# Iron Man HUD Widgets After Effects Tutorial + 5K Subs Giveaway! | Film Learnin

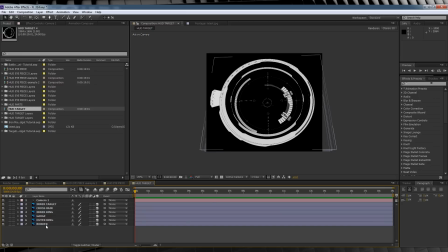(4:16)
Which means we can animate them independent of each other. That way your widget seems a little more alive on the screen. For example, let's grab the border of our target widget and let's have it rotate back and forth like it's trying to find something. All we have to do is hit R, hit the stopwatch on orientation, scrub forward on the timeline, rotate our layer,
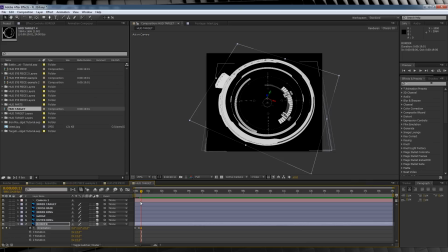(4:35)
skip ahead, add another keyframe, skip ahead once more, maybe rotate it back, skip ahead, add another blank keyframe, skip ahead once more, and rotate it again. If we check out a preview, we now have that layer rotating on its own and it's not affecting the other layers.
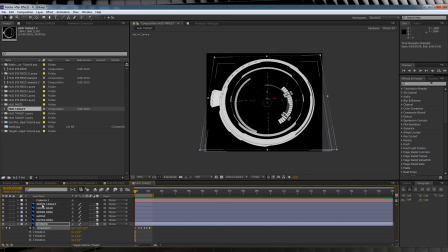(4:52)
We can also grab our little target layer here and have it search for targets or trying to find something. For that, we hit P, hit the stopwatch on position, and skip through the timeline, moving that layer around until we say settle on this point. I might even animate the rotation as well, just slightly,
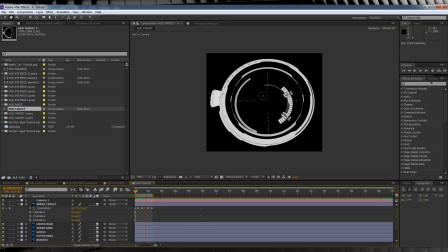(5:08)
just to add a little bit more depth. Now when we preview, it's looking more and more like it's a functioning thing.
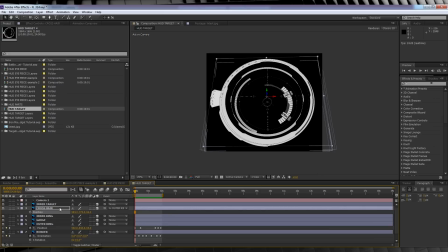(5:15)
Okay guys, I've skipped ahead and animated a few more layers, and we're just checking out a preview of the animated shot. One thing I want to reinforce is the basics remain the same here guys. Animate the position or the rotation, or both, but not to the point where it looks stupid or over the top.
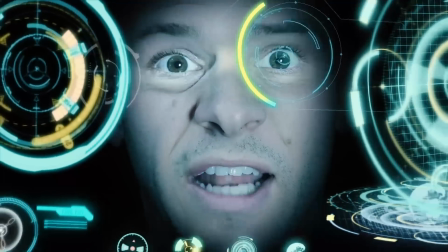(5:30)
Remember, people are supposed to be focusing on the actor performing in the shot, not all the crap going on next to their face.
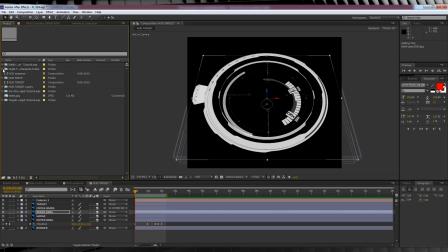(5:37)
Now guys, I just also wanted to mention, you can totally build these things in After Effects as well.
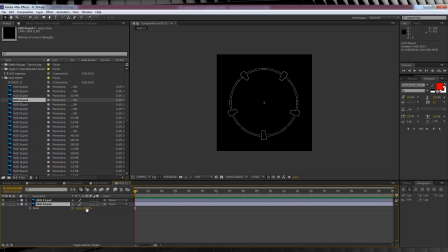(5:42)
Just cycle through the HUD parts and grab the ones you want and build your own custom widgets that way.
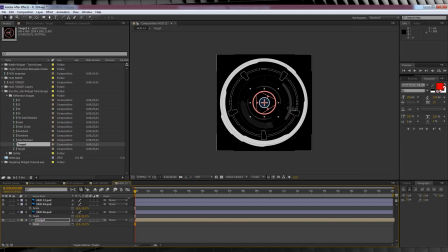(5:47)
You can even collapse down the AE Toots widgets or last week's graphics in motion parts and grab the single element comps you like and just put them all together.
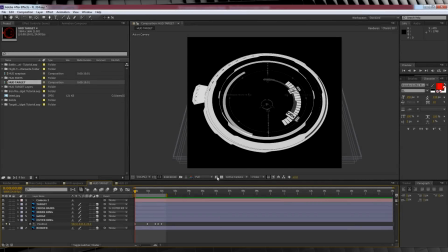(5:55)
Now, if you want to custom colorize your widgets, that's a little different to what we did last week. This time around, we'll select our layer, head up to Effect, Color Correction, and add a tint.
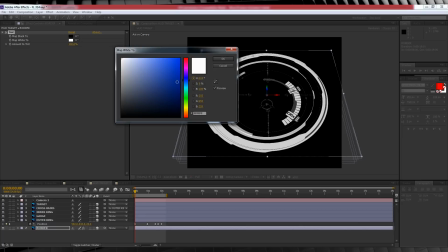(6:06)
I'm going to pick, say, a nice blue right here. I'm going to bump the tint amount down to around 50%.
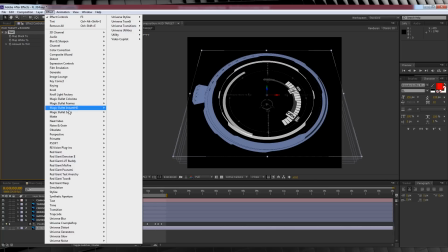(6:12)
That way the color remains pale and doesn't overpower our widget. From there, it's straight up to Effect, Stylize, and add a glow, just like last week.
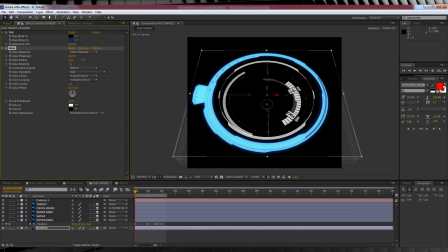(6:20)
And we'll play with the threshold and the radius settings to find our sweet spot. Once you're happy, just copy and paste these effects onto your other layers and change the color as you see fit. Once you're done, you should have all your layers looking all colorful and sweet-like.
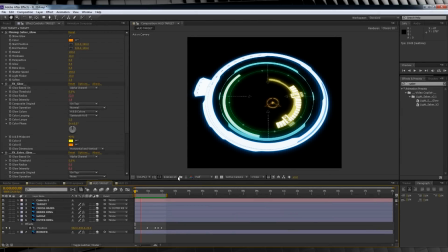(6:35)
Another option if you don't want to tint and glow is using Video Copilot's Lightsaber Glow preset, if you have it. It gives you a different look, but it also looks pretty damn cool.
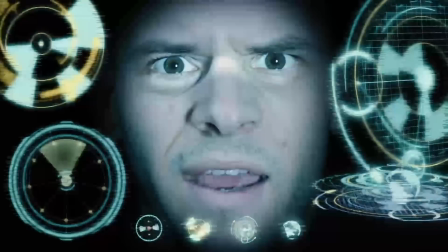(6:45)
Now our last little nugget of info here is adding some battle damage glitches to your widgets, because hey, accidents do happen.
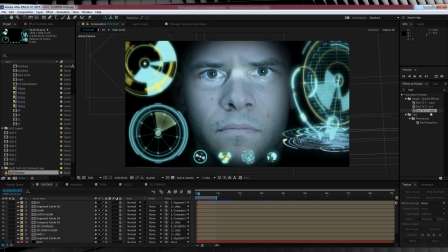(6:51)
There's a really easy way to do this too. For this, I'm going to head back to our effects shot from last week. So all we have to do here is add a new adjustment layer, head over to presets and type bad, grab the preset marked bad TV weak, and drop it on our adjustment layer.
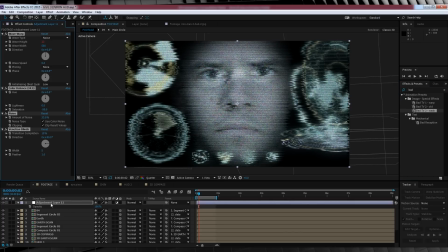(7:07)
From there, all we do is hit T to bring up opacity, crank it down to zero,
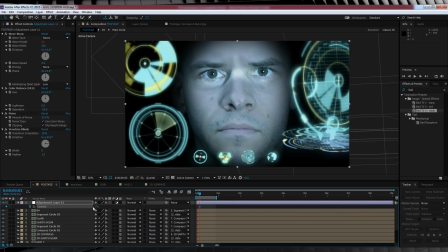(7:12)
scrub ahead a little bit on the timeline, hit the stopwatch, move a few frames more, crank it up to 100, skip ahead a few frames, and back down to zero again. You can then copy and paste those keyframes a few times and you'll end up with this, some glitchy widgets. But it's also affecting our footage below.
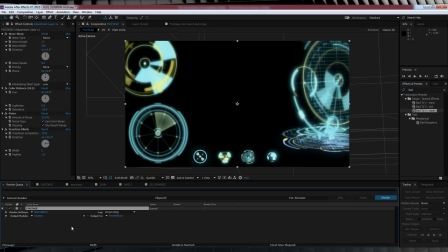(7:29)
To fix that, head down and turn off your footage, hit Ctrl M to add it to the render queue, change your settings to lossless with alpha right here.
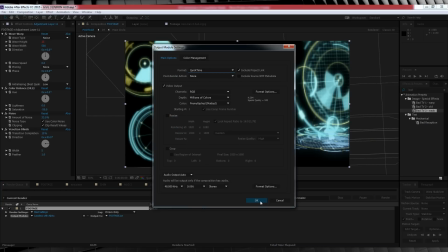(7:38)
We'll then change the format to QuickTime and render out a widget pass of your footage.
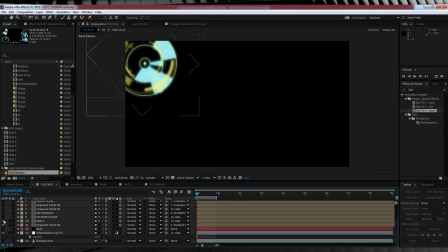(7:43)
We'll then import that back into After Effects, turn off those old widgets, drop our glitch footage in and change the transfer mode to screen.
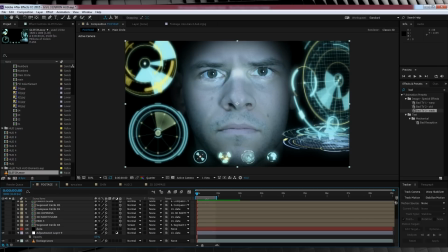(7:52)
We'll then head down and turn our footage back on, and there you have it. We now have battle damage glitchy widgets. See? Told you it was easy. Like, really easy. So that's building custom widgets for your own Iron Man HUD. As you can see, you can make them as simple or as detailed as you like. I've also found a way more detailed tutorial on widgets over on AE Toots. So if you're interested, click the link in the description. But for me personally, it's kind of overkill. Now at the top of the show, I mentioned our little competition.